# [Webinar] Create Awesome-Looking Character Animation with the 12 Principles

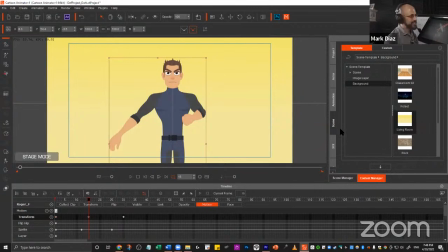45:44 So just type it in the chat. I'm watching the chat here like, oh, Mark, can you say that again? And I'll gladly do this. Well, that would probably extend the tutorial a little bit, but it would guarantee that you actually learn something.
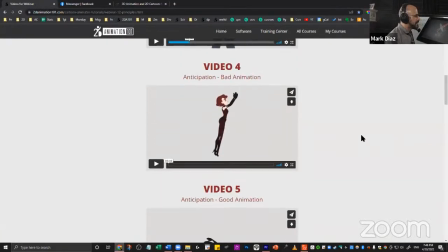45:59 And that's what made me happy. All right. So that's one thing. The next principle is anticipation. Let me go and put it here. So right now we have slow in and slow out. And the second most important, I'm going to pick up the speed a little bit in the explanation. Anticipation. Anticipation. And I think in the next 10 minutes, we can cover the other three principles. This one is the most important. I wanted to extend this one because it's the most important. But the other three, we can understand them hopefully very easily. Anticipation just means that whenever you're gonna do anything, you kind of need the character to prepare before she does anything. I'm gonna show you an example in here of a character jumping, right? Like when you jump, you don't have the character like just fly away, like that. You want the character to prepare because there's gravity, and then you need to prepare and then you jump. So look at how weird
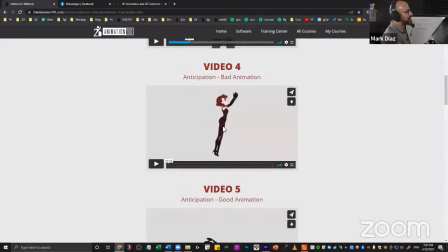47:15 this girl looks when she jumps without anticipation. This is an animation without anticipation. Let me play it. It feels like she's being pulled. Now, again, if you cannot see this properly or if the video is lagging,
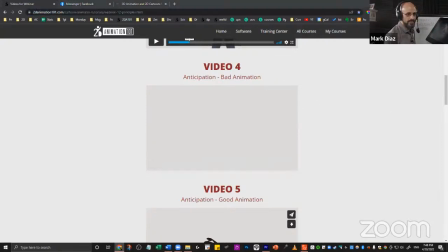47:34 I'm posting this again, this link, so you can go to video number 4 and just play it, right? Yep. That doesn't work. That's not a character jumping. You're like, what? And that's what I'm doing.
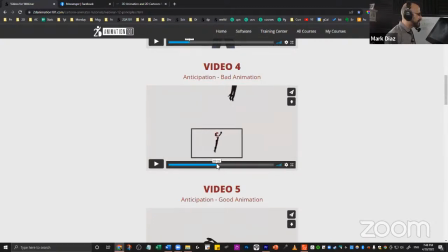47:53 Like, I have the character there, and then in the next frame, the next key pose is she jumping away, right?
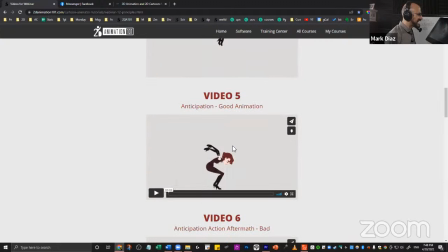48:00 The same I have in here, but this time I haven't. Look at how differently this looks. Wow, that makes a huge difference. This one is jumping.
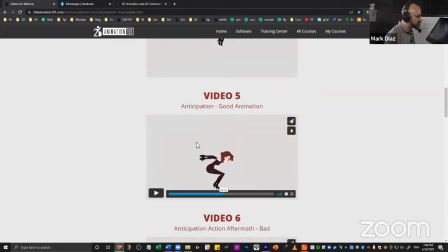48:12 Why? How do I know she's jumping? Because in this one, I know there's one thing called gravity. In this world, this is giving me the illusion of life, the illusion of this character being a real being,
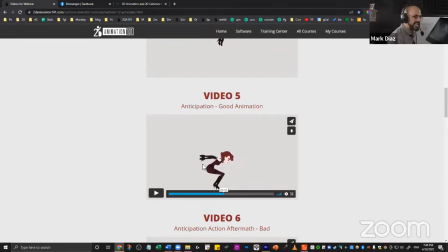48:28 because in her world, there's physics, there's gravity, and she has to fight against gravity to jump away, right? That's why she's getting this energy. Whoom, and jumps away, right?
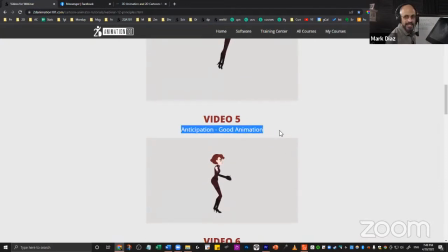48:43 Okay, so that is for anticipation. Now, let's go to another, like most actions that you do, all you have to think is, okay, how can I prepare my character to do that? Like, for example, if my character was going to pick this marker, instead of just going like that, like, yeah, that's what most beginners do. If you really want your animation to look really cool, you could go, like your character prepares to pick this, like it can go, and then she picks it, right? It's a little bit more interesting. In the full course, you're gonna see more examples of anticipation. Now let's go to the next one, which is the third principle is the follow through. Follow through. And overlapping action is the same name for the same principle. lapping action.